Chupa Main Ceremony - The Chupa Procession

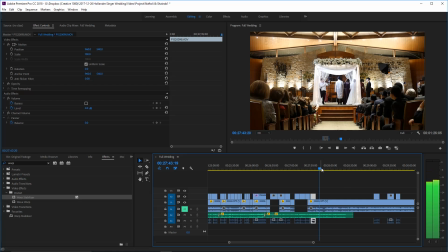Because this shot ends with them about to come around the front. We'll put in, just to drag it out a little bit longer. Alright, we'll put one more time that second camera.
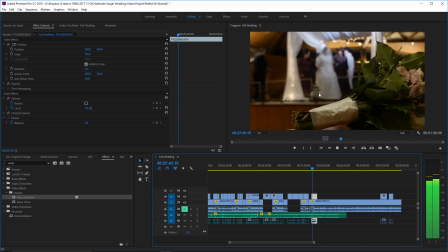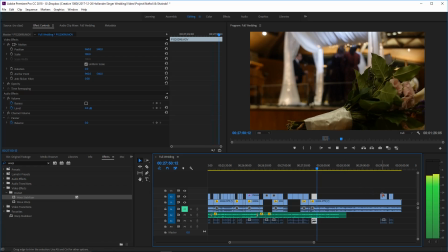And then this, and in this shot they have to be just finishing coming around the front.
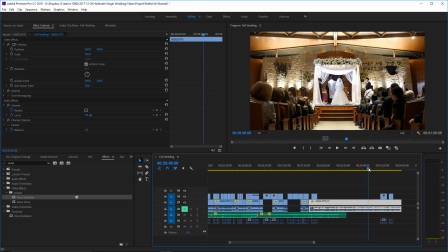It's just a beautiful cinematic shot.
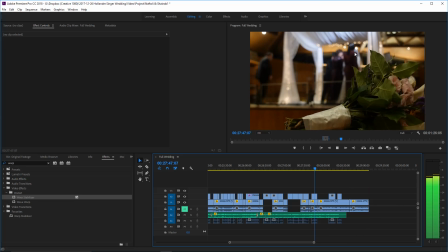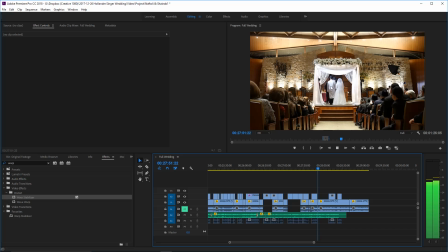I think it's going to add a little bit to have a
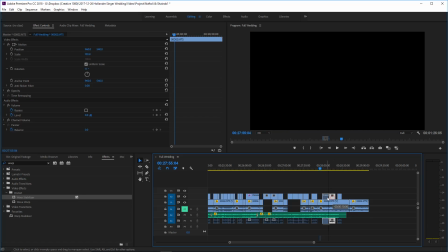quick shot, because they do stop, but it's hard to see what took place.
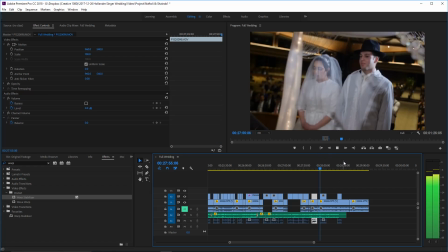It actually helps you see the mom walk to the other side, because
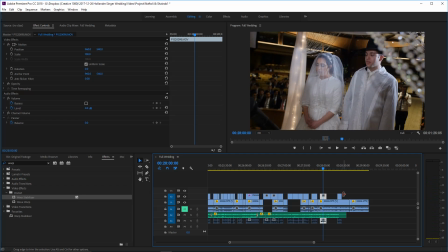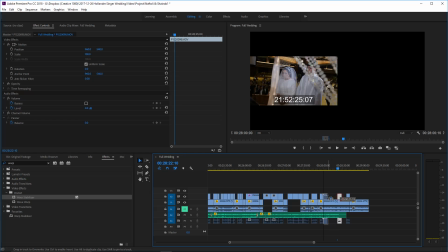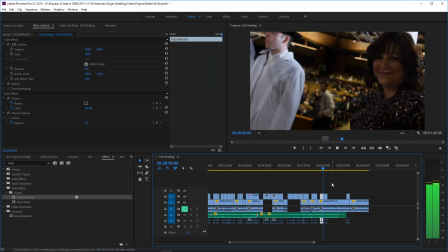more thing we could do is we could split up these clips.
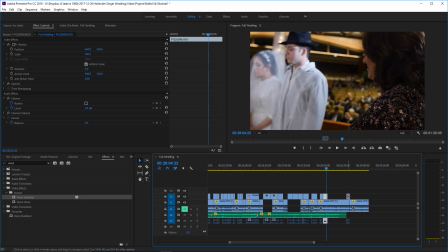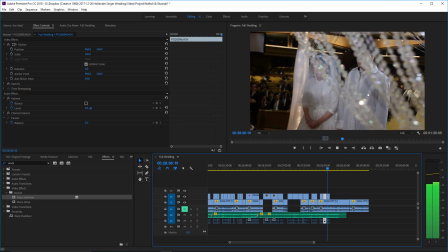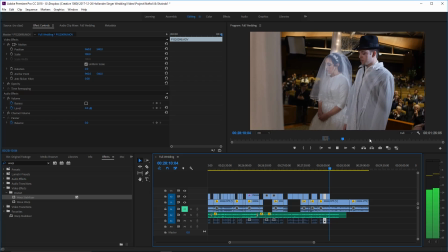That's great.
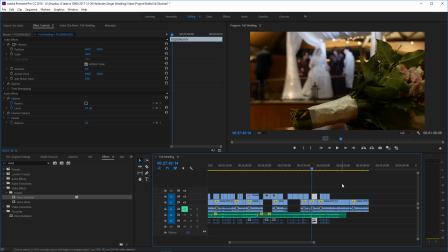I think all these clips are going to benefit from a warp stabilizer.
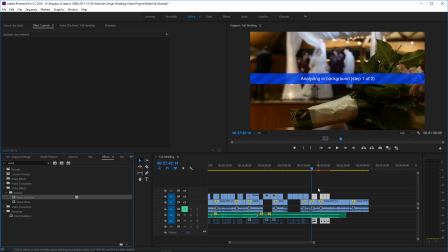So let's see what happens. Now, normally at this point I would review this entire segment.
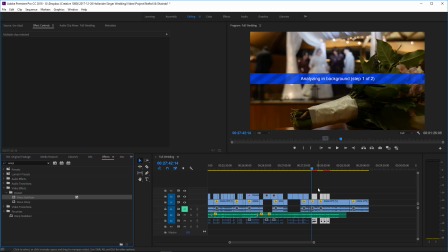We sort of did it in piecemeal and put it back together, and it's kind of helpful to run through it in your mind and just watch it as a viewer might. I'll blow it up to full screen. I'm not going to do that in this screen recording right now,
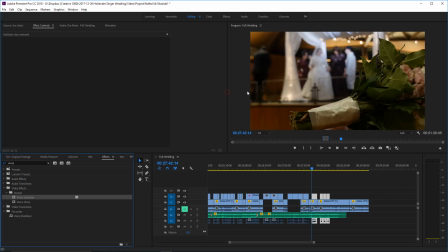because we will be doing it during a review of the whole video when we color correct. But this would be a great time to just blow this up to full screen. You can actually do that in Premiere. The button on the keyboard that's above tab,
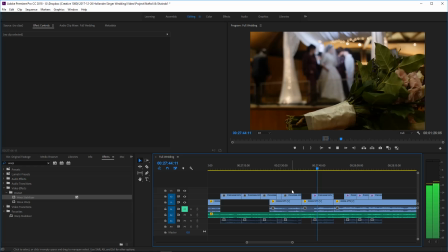like this, will blow up something to full screen, and just watch it as a viewer and make sure it works.
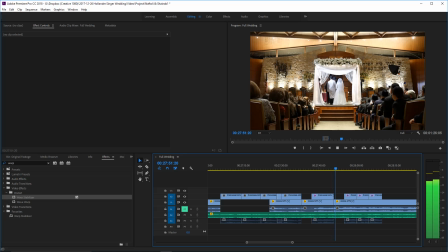So we just added a warp stabilizer to a few clips, and let's make sure they are actually stable.
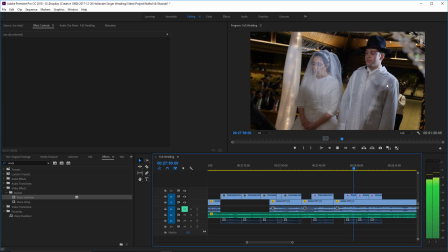That's gorgeous. I mean, the shot is unbelievable. We're going to add a little contrast and color correcting.
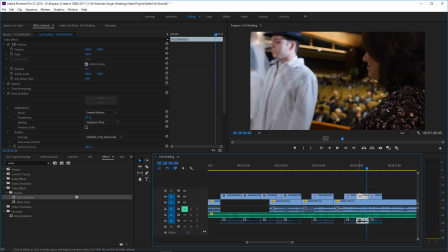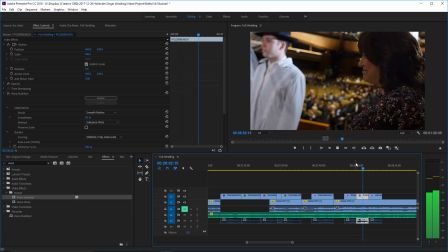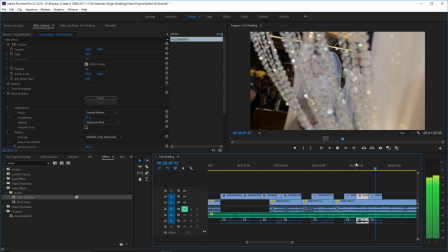And that one can do without the stabilizer.
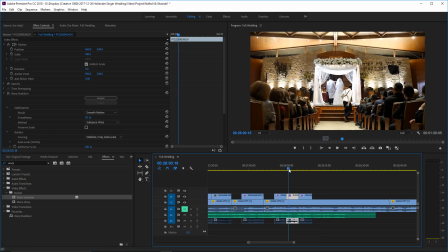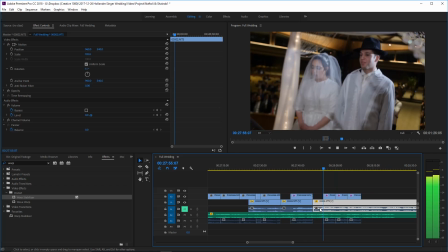That's it. And we got our shots. Okay.
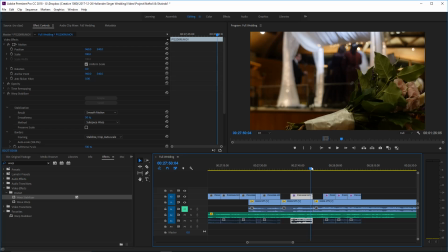The only other thing we're going to do is
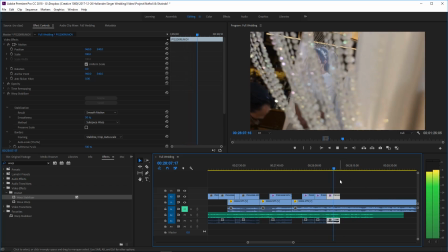we're going to edit the music so that it actually ends at this point. It's going to work perfectly because the guy did sing the high part twice.